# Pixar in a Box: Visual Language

Hi, I'm Dean Kelley and I'm a story artist here at Pixar. You know that old saying, a picture's worth a thousand words? Well, it's true. Using simple visual cues, you can communicate all kinds of cool ideas and different emotions.
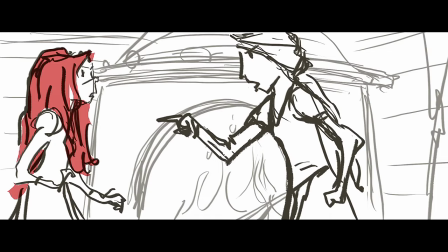0:17 And because of this, a single image can tell a whole story.
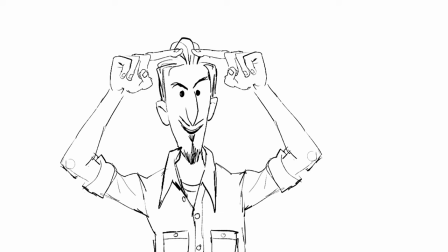0:24 Let's make this scene a simple drawing, like the storyboards we create at Pixar. The first thing you'll notice is that the bigger something is in the frame, the more important it is.
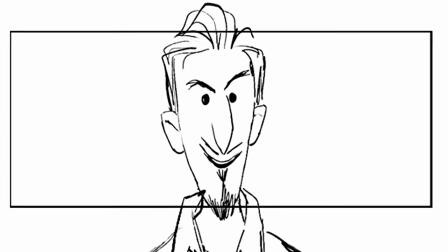0:32 I'm clearly the most important thing in this frame.
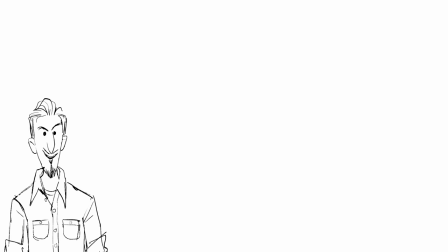0:35 Choosing to put a character in a large space where they appear small is one way to communicate how vulnerable they are or how big their world is.
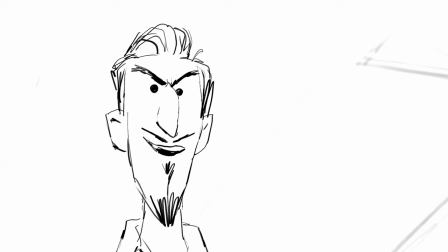0:43 A low angle can make me seem commanding or menacing. I now seem a little unbalanced. Everything you see on screen is a choice and all of it can help you tell stories. This is development art from Ratatouille.
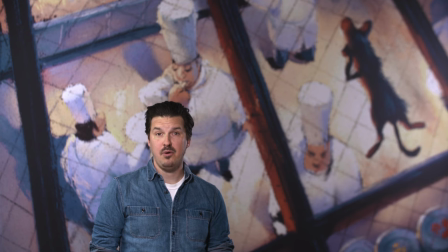0:57 This single image clearly illustrates how important shape and framing are to storytelling.
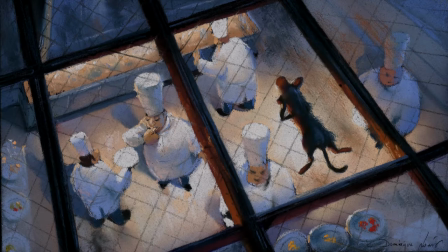1:02 The artist who drew this chose everything in the frame, including the framing. Look at Remy.
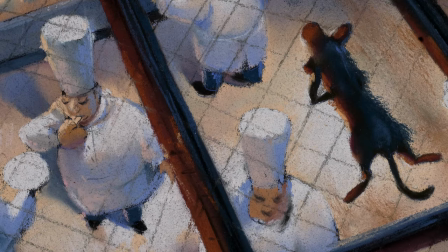1:07 He's a tiny rat, but in this frame and from this perspective, he's the same size as the chefs.
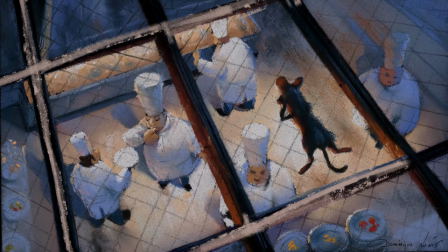1:13 See how he separated from the kitchen with these panes? He is literally being kept from his dreams of being a chef, with these horizontal and vertical lines boxing him in.
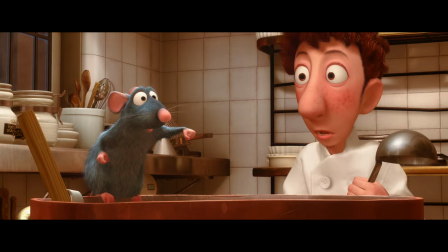1:21 But Remy seems equal to the chefs, which is an important story point. Shape also helps us tell stories. Take these three main characters from Monsters University. The artists who designed Mike, Sully, and Hardscrabble chose shapes that amplified and reflected their character.
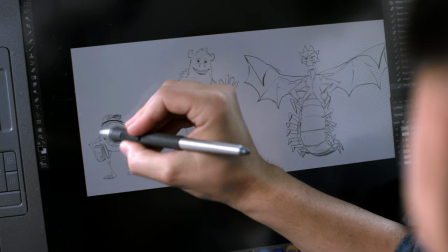1:36 Mike is essentially a ball. He's just not threatening or scary. Sully's a big rectangle.
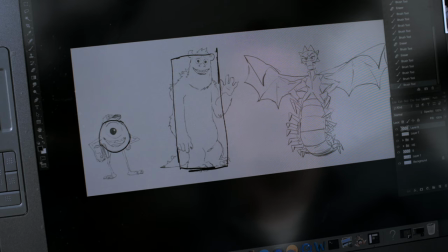1:42 He's sturdy and he's tough to move. You believe he can be a scare. Hardscrabble's a bunch of triangles.
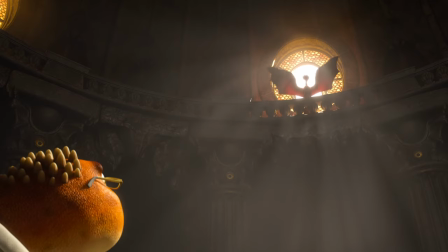1:49 She's pointy and threatening. It helps her to be intimidating in the film as
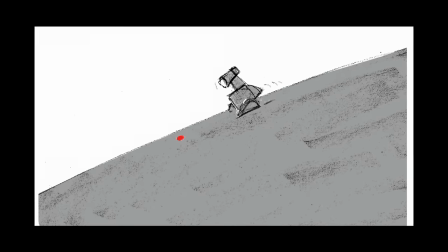1:57 a visual storyteller you have a chance to guide your viewers in all sorts of ways color can guide the eye value or
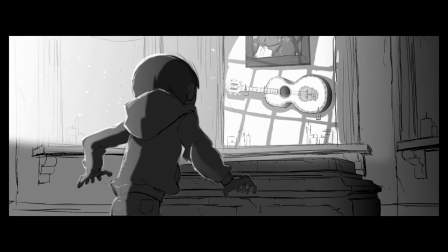2:04 how dark or light something is can make it stand out from everything else in an image in the movies size and
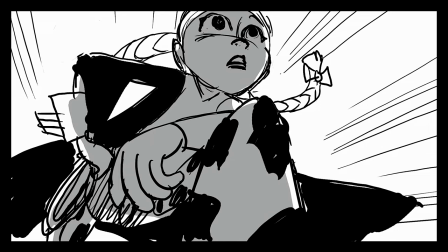2:11 position in the frame also matter they have an effect on how we feel about a character or
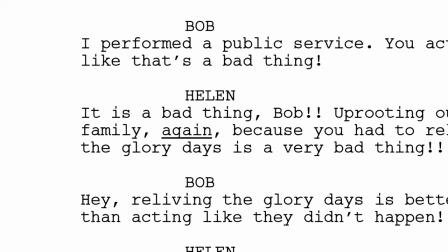2:16 a moment in the incredible script this scene was just two people arguing,
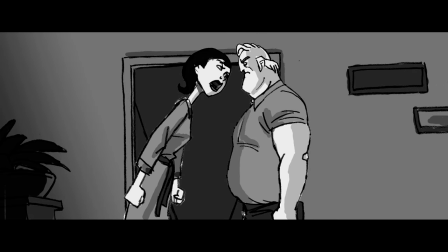2:20 but the story artists used Helen's stretching abilities and Helen becomes the powerful one in this moment just by being larger than Bob by
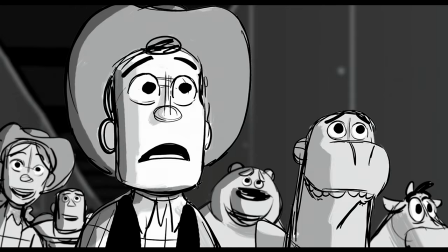2:27 stretching. But usually an artist will make a character closer and bigger in frame.
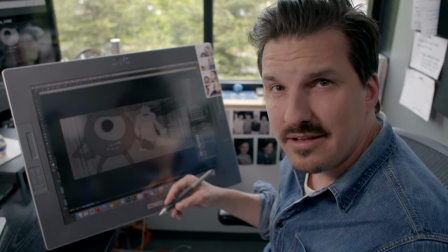2:32 In this storyboard I drew from Monsters University, you can see how I made Mike dominate the frame by putting him in the foreground close to camera.
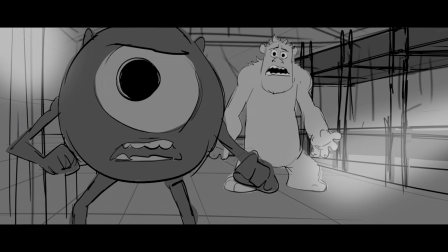2:39 Mike is coming into his own as a scare coach and I made him the biggest thing in frame because he's the strongest character in this moment, stronger than Sully.
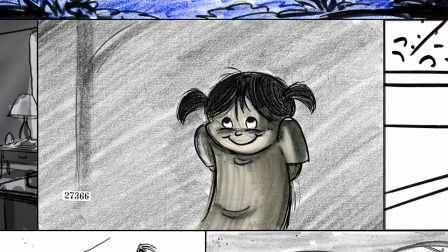2:46 We can communicate so many things using only visual language. In these next lessons, you get to explore these ideas and use them to help tell your own stories.